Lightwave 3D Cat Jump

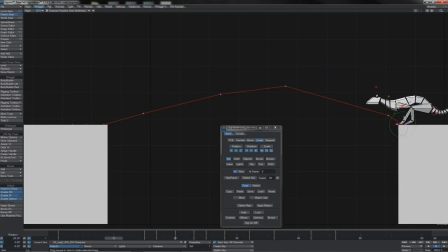[29:11]
Right, where shall we start then?
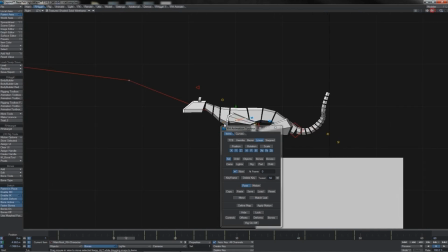[29:14]
Well, I'm going to come over here and look at our initial anticipation before liftoff, as that's currently just,
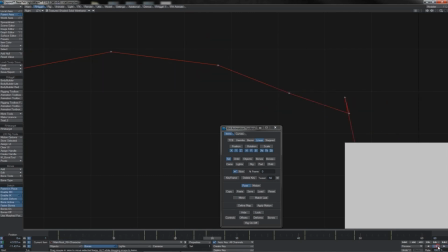[29:23]
sliding here and traveling like that. It's probably a little slow coming down, so I'm going to take those frames and I'm going to shift them back to about frame 7, so cut 3 frames off it there.
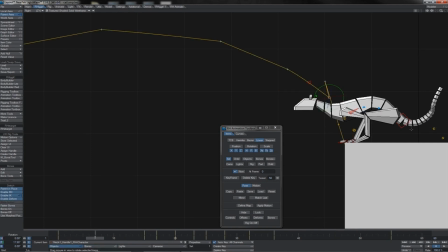[29:38]
Then I'm going to hold it, so I'm going to just add in another hold here.
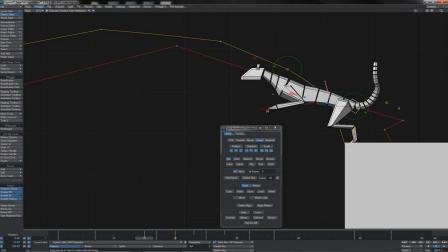[29:44]
Of course, once he starts to spring, we want him to go pretty quick, so I'm going to say that that's just going to be a 3-frame action, so I'll hold it up until 12 there.
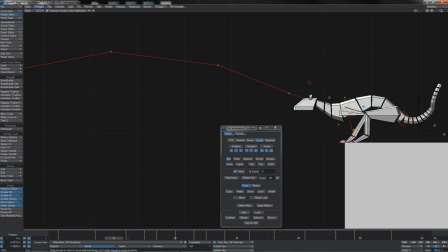[29:54]
So that gives us a little 5-frame hold. And I just need to do the same on these little wrist, foot, IK and shoulder controllers there. Just give those a little nudge, and also copy, paste their pose to create the hold There, super.
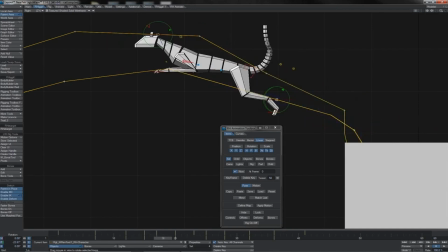[30:10]
So that's pretty good, and we get a nice swift spring up when he starts to jump.
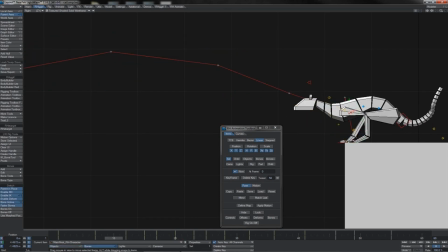[30:17]
Good, okay, we like that. So let's look at his route, because we have got quite tight timing here. Look at the path of travel for it. Okay, that's, pretty good, I think.
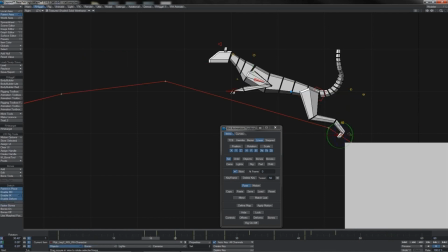[30:31]
Here then, at 16, these legs aren't extending enough. So what we want to do is have a single frame in between there. These really are coming off their lift point like that, so we get this full extension.
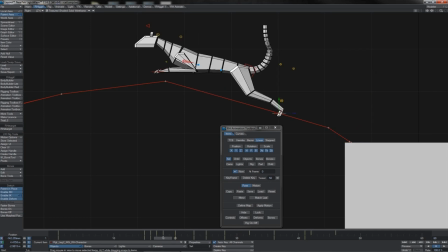[30:49]
And also I'm going to pop another frame here just to keep them extended out, and I'm also going to roll out the toes some like this,
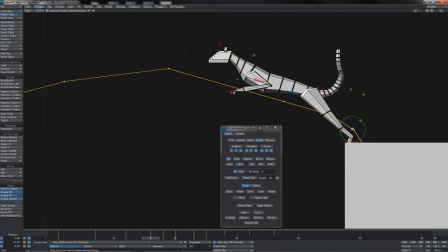[31:01]
of course making sure to go and adjust them at these points.
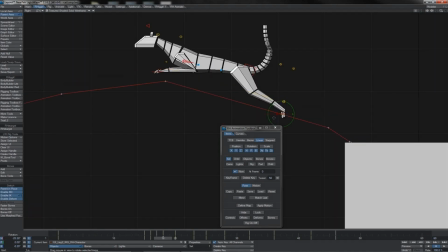[31:06]
There we go. As we can see, therefore, on these rear legs, we've got very tight one key per frame, but because we've got such a fast changing action here, we really do need that kind of detail in our tweening.
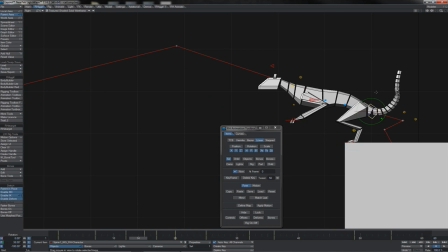[31:23]
Right, I'm going to look at the butt control, as it were, and see how this guy will need to move itself. Here, I'm going to bring it down slightly like this immediately after the push forward, so that gives him a slight dunk.
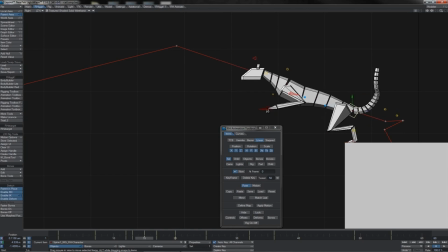[31:42]
I'm also going to bring it down a little here, so this is pushing, more on his legs. This is putting in some spring on those legs. I'm going to arch the spine back like that as well to really sort of accentuate that.
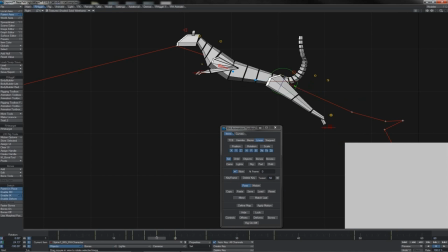[31:58]
And in fact, at this point 17, I'll just over push the spine,
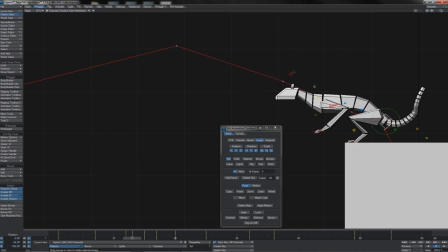[32:03]
which is a slight exaggeration, but it carries this sense of press. As you see there, you've not just got the legs acting,
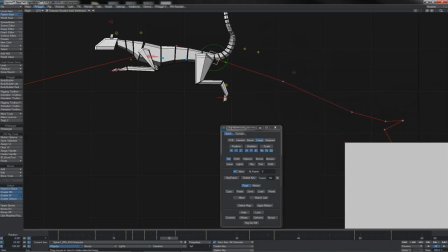[32:12]
you've got the whole torso of the animal is being used to propel itself like that.
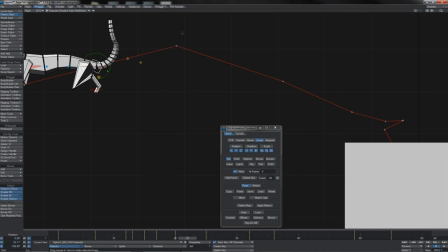[32:18]
20, I'm going to make it a little straighter, and then coming across here,
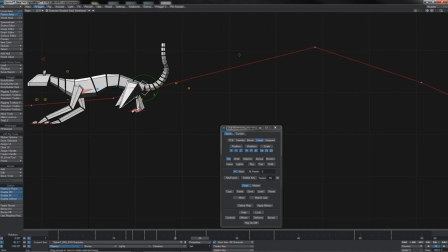[32:25]
I'm going to pop an in between at perhaps, I think, 23 here, 2 before that point.
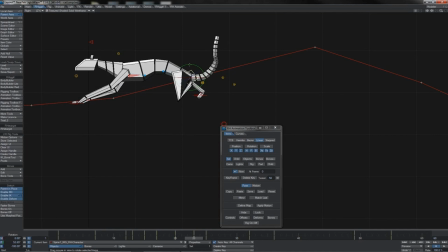[32:32]
I'm going to turn the spine like this. I'm also going to bring it up into the air in this manner.
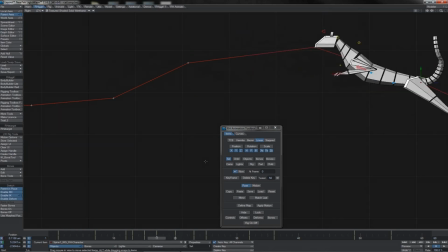[32:40]
So let's see, that should give him this sense of having his shape actually roll over.
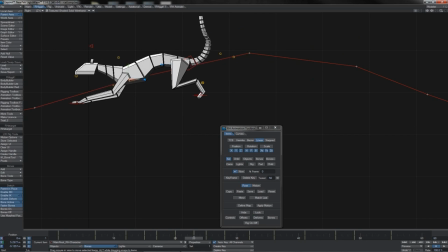[32:47]
And to help that, I'm going to bring the main root down in that keyframe there, whilst also starting to pull the spine out and not have it quite so flexed there, so there's a bit of
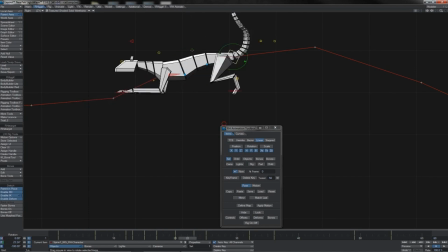[33:01]
trailing action going on there.
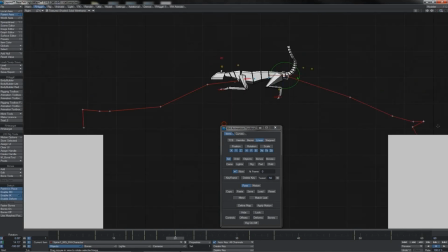[33:05]
Let's just take a peek at how our fella's looking like this. Aha, there we go. Let's give it a scrub and see it in detail.
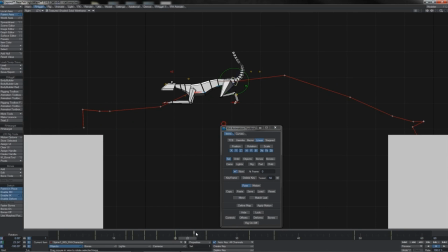[33:15]
And I think really that high point, I'm going to push further down, so we'll make that there at the 22. Now his arc is starting to look a little weird, principally I think because of this, so what we need to do is pitch him slightly forward there.
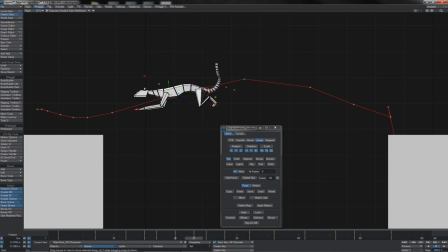[33:30]
We can bring him back up again, but we'll also need to bring the tail end up as well. Oops, sorry, not on that frame, we wanted it here, didn't we? So yeah, we'll let his tail end really rise there.
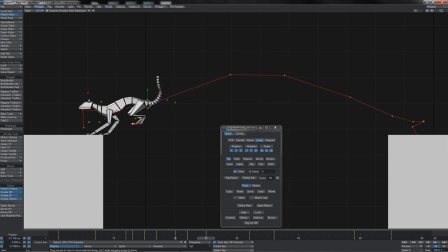[33:49]
What we see here, frame 25, let's keep it up again like this. That makes it a little better. Let's again look at it at full speed.
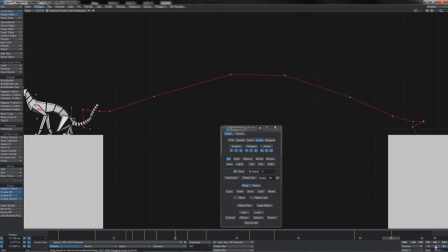[34:04]
So there we go. Yeah, that's probably getting a better appearance now. What I'll probably do here then is create another in between, so we have him, just come into contact there, and 1, 2,
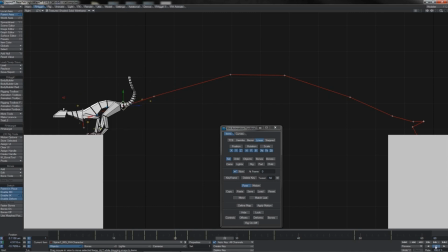[34:19]
3 frames later, possibly only 2 frames later in fact, I am going to key his spine just like this, and then back at that point I am going to extend it back out,
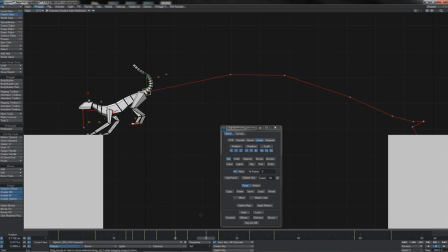[34:34]
so he's got his body really being pulled and extended by this whole thing. There we go, that gives it more snap, so the spine really only takes the bend and the crunch there as he hits and starts to decelerate.
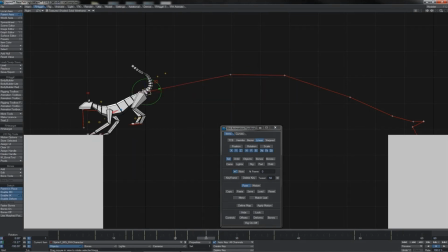[34:51]
Again, I might just curl it under, something like that there, give it a nice sort of arch, and I'll do the same back here as well. Don't want him double bending himself around. And there we go, seeing it full speed, that's a lot more slick looking now.
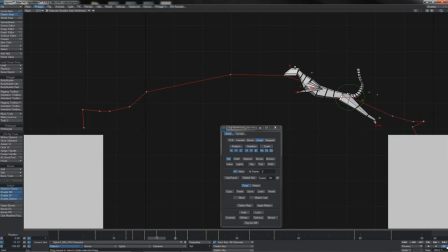[35:11]
We've really got that slickness and follow through in the spine, as well as the sense of overshoot when he lands and the butt catches up with him. Let's focus on the actual lift off, of course. He does the anticipation with the little hold.
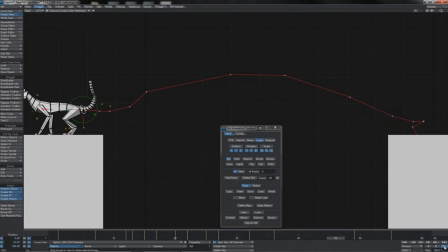[35:25]
That's good. That's pretty well timed, I think. You know, he goes down, holds it, and then whoosh, leaps. It's starting to look pretty good. And also, of course, the action on the rear legs as he takes off there. It's got a really good sense of spring in them now. Look at that.
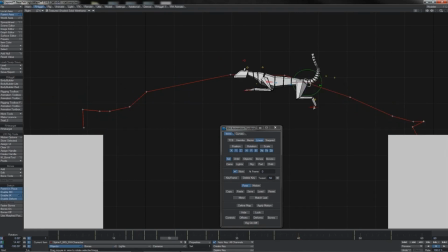[35:42]
It's very nice, I do believe. Since we've adjusted the butt quite high here, then I'm going to come back to my rear legs and find their keyframe there and bring them up so they're
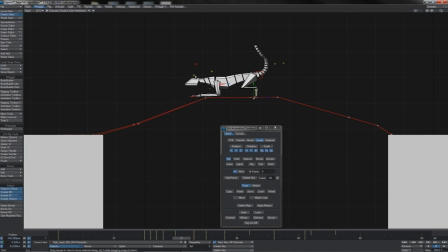[35:55]
tucking up under him like that. As they, you know, come out of their extension, he starts to bring them forward, get them tucked in and prepare them for the landing there. Good. In this little frame here, before he touches down,
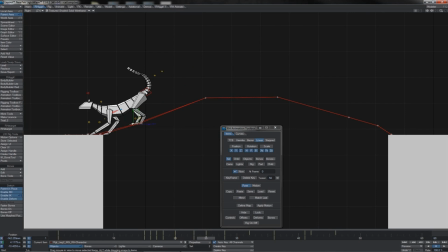[36:15]
because that's very swift, little 2-frame point there, I'm going to make an adjustment on the front paws so as that one really is reaching forwards here for the touchdown.
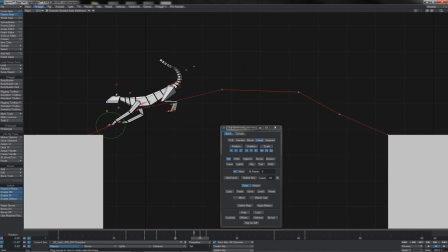[36:31]
And I'm also just going to angle it like this so that we really do get the feeling of him preparing to catch himself as he comes in.
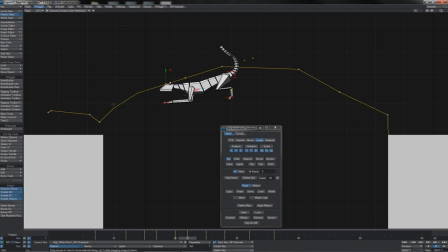[36:44]
Put a little hold on the IK foot control there just so as I can lift his arm a touch there. There we go. Smashing. Again, let's just play this back full speed so as we can see going on. How's it looking? Looking pretty good.
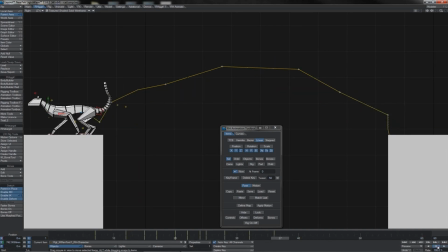[37:02]
Of course, we've got the whole jump thing, and one thing that I do sometimes like to do, remember back when we were talking about the opposition of forces and how everything cancels one another out, and we were saying jump should look the same forwards as backwards. Well, let's have a little look and see how this plays in reverse. And there we go.